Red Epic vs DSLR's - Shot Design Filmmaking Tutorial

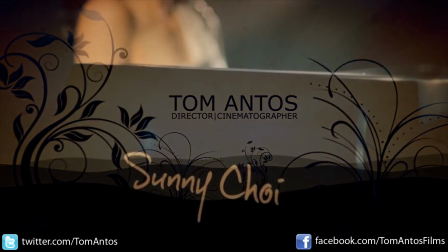0:00 Hi guys, my name is Tom Antos. I'm a director and a cinematographer,
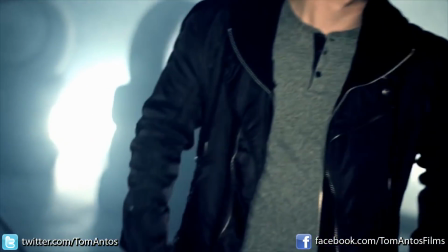0:04 and I just wanted to show you today sort of some examples of how shot design can really make all the difference
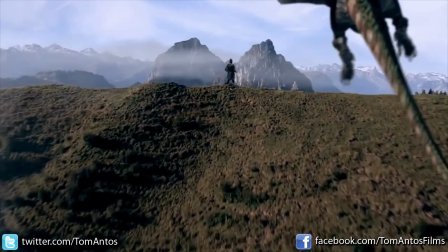0:13 in your next production, and also comparing the same sort of setup with two different cameras. So I'm going to be using the Red Epic and the Canon 7D.
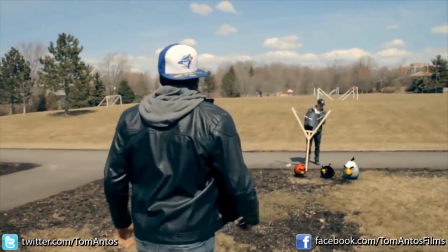0:24 And again, just to illustrate that the camera itself doesn't make that much of a difference.
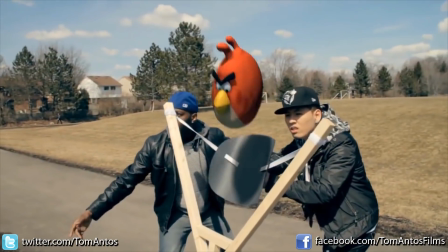0:29 The reason why I wanted to show this is because all too often I
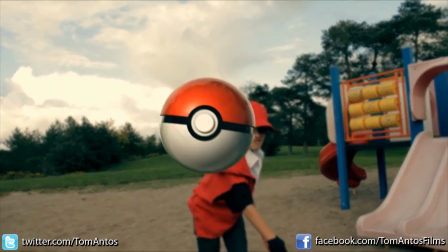0:33 get people asking me what camera I used for a specific film or a music video,
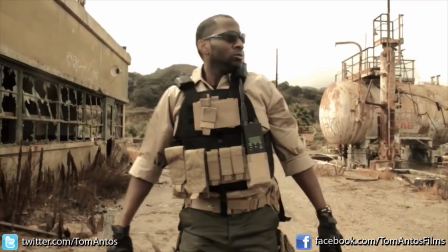0:39 and what I always tell them is that the camera itself doesn't really matter that much,
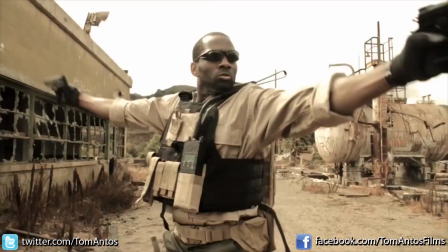0:44 and of course they don't believe me.
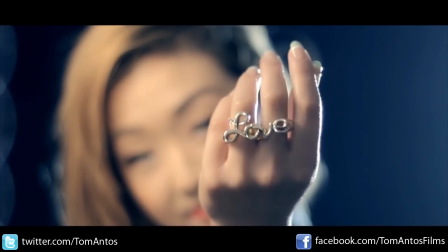0:46 So again, I just wanted to illustrate that you can achieve both good and bad results with pretty much any camera out there right now.
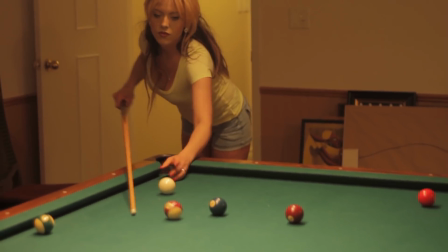0:53 Okay, so here's the scene that we're going to be working on. And it's basically I'm trying to get a shot of a girl playing pool.
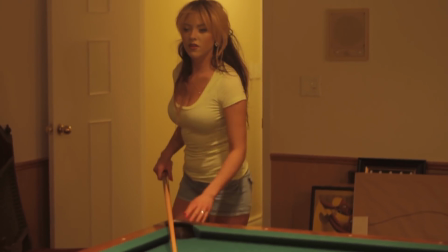0:59 Now, like a lot of times, when you find yourself shooting a music video or film,
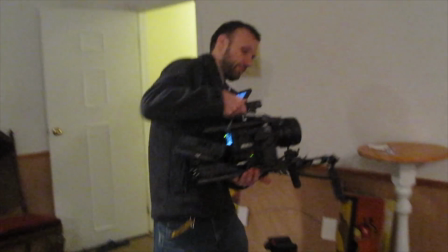1:06 you're gonna have really limited resources at your disposal.
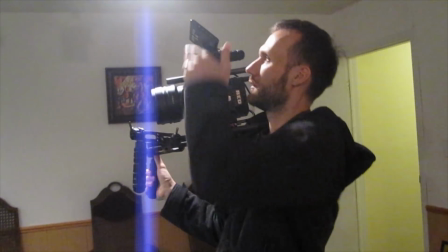1:09 So, you just, you're basically always gonna try to do the best that you can with what you have available to you.
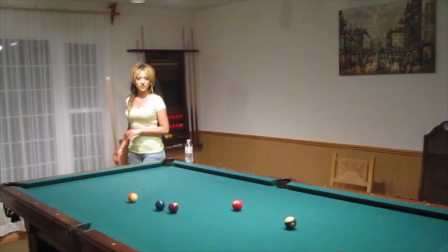1:16 So, as you can see up here, our location is very limited. It's not too big. There's a lot of just junk and things lying around on the side.
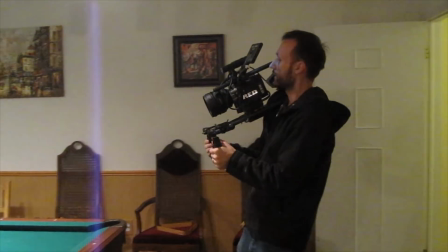1:24 And it's just not too interesting looking.
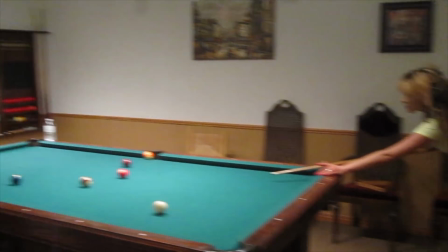1:26 So the first thing that I find that people really make the mistake of is just sort of they point the camera at their subject,
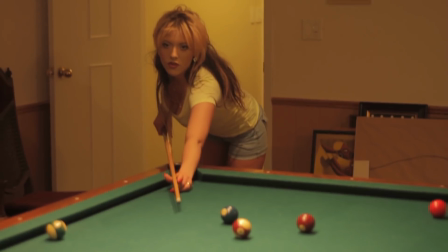1:34 and they just tell them in this case just take a shot, and that's it.
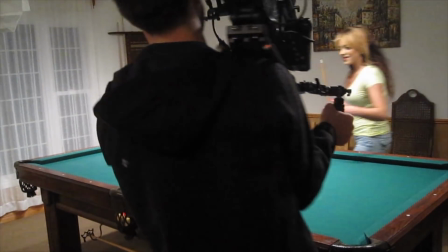1:38 They just film that. They don't worry too much about what's behind the actor, what kind of a setting that creates, and like this kind of an angle.
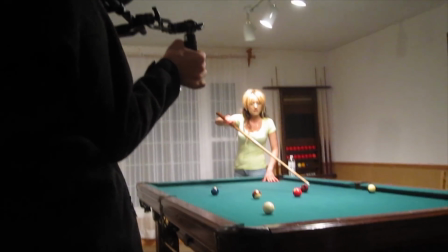1:47 As you can see, it doesn't look like anything. It could be somebody's house or basement or God knows what.
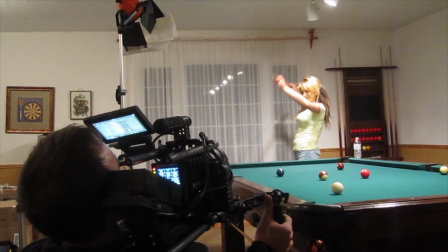1:53 So really, what you want to start doing is designing your shot. So you want to sort of start off.
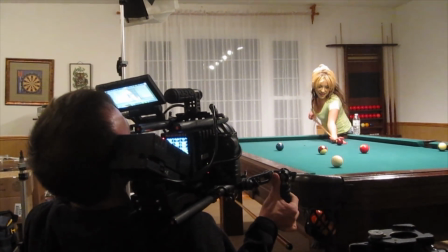1:58 I think it's best to start off with your angle first before you start even worrying about the lights.
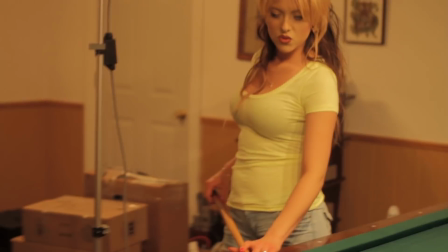2:03 So as you see me here, I'm kind of walking around the pool table, trying to see how it's gonna look from different sides.
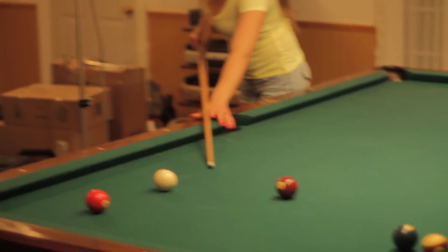2:11 And here we can see a stereo behind the girl, not too interesting.
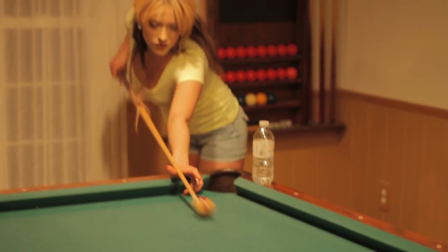2:16 And in this corner of the table we have those extra balls. We have that pool cues, the little scoring board.
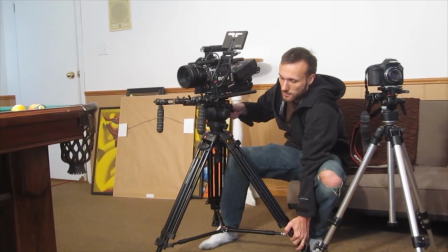2:24 So I think that just kind of, and it's just cleaner overall. So I just decided that this is going to be my angle for the shot.
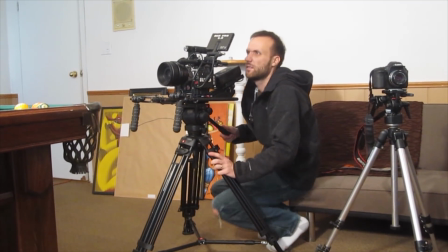2:31 Okay, so once I settle on more or less the angle of the of the pool table that we're going to be filming on,
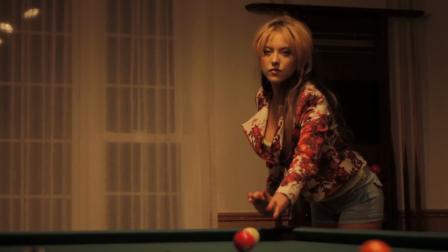2:36 then I also told my actress to just change her outfit into something a bit more interesting, more colors, that kind of thing, a little bit less plain.
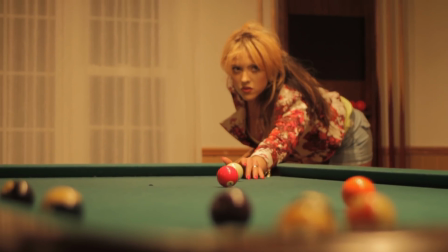2:44 And I also lower the camera to show a bit more of the foreground of the table there, and the other balls.
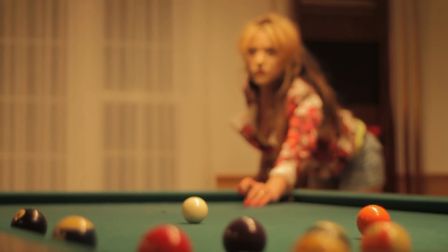2:51 And the last thing I do is I just sort of decide what lens I'm going to use.
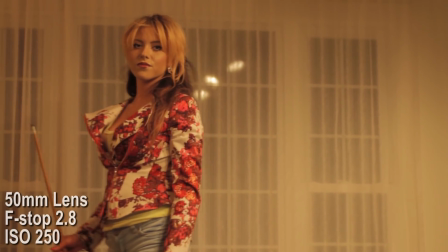2:55 So in this case, I end up going with a 50mm lens at f 2.8.
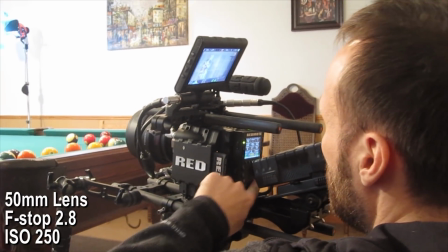3:02 But again, that might still change depending on how I set up the lights and stuff.
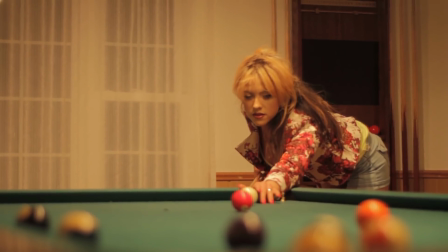3:07 But that's more or less the aperture I would want to keep to kind of keep that depth of field that we see here.
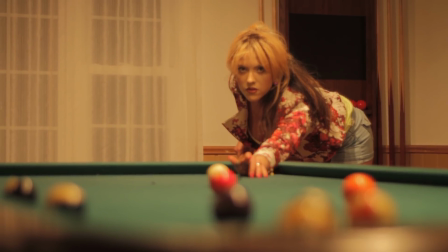3:12 And this is how it looks here right now. I just kind of rehearse it with my actor, have her walk over to one end of the table at the end.
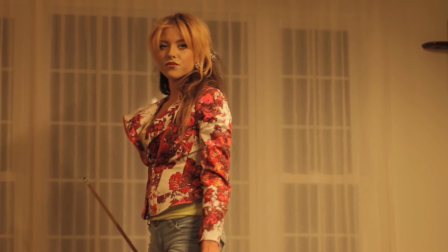3:20 And once I'm happy with this, then I start basically adjusting the light.
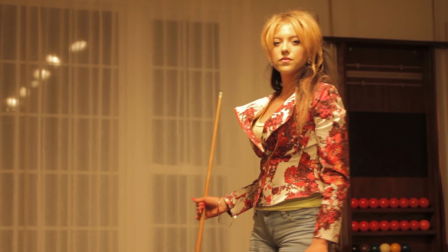3:24 So first thing I notice is that I really don't like how those actual lights there that are above the pool table look.
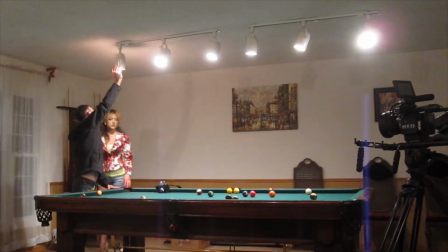3:30 They kind of cast this really harsh shadow on my actor's face.
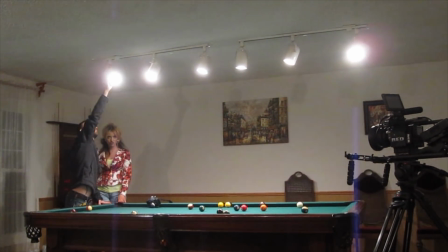3:33 So I adjust those lights a little bit, just so that they don't point directly at her face.
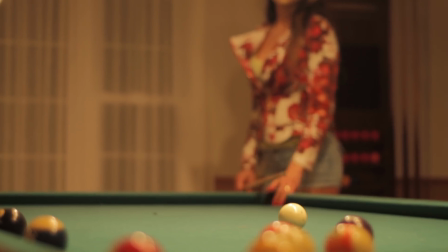3:40 So here you can see the difference. It looks a little bit better. And then the next thing I do is just set up the lights.
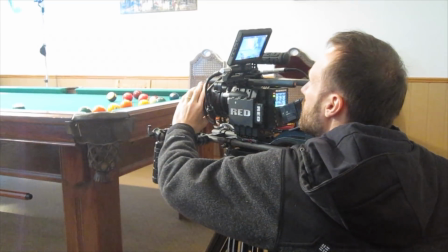3:49 Now I was of course very limited because again the size of the room itself.
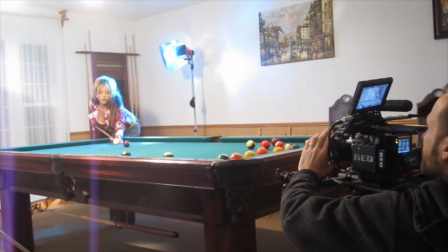3:53 So I had to put the lights really close to the actor, which is not ideal, but I somehow managed to make it work here.
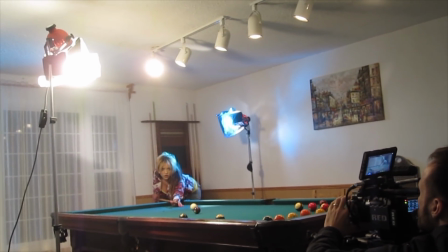4:00 So my first light is this.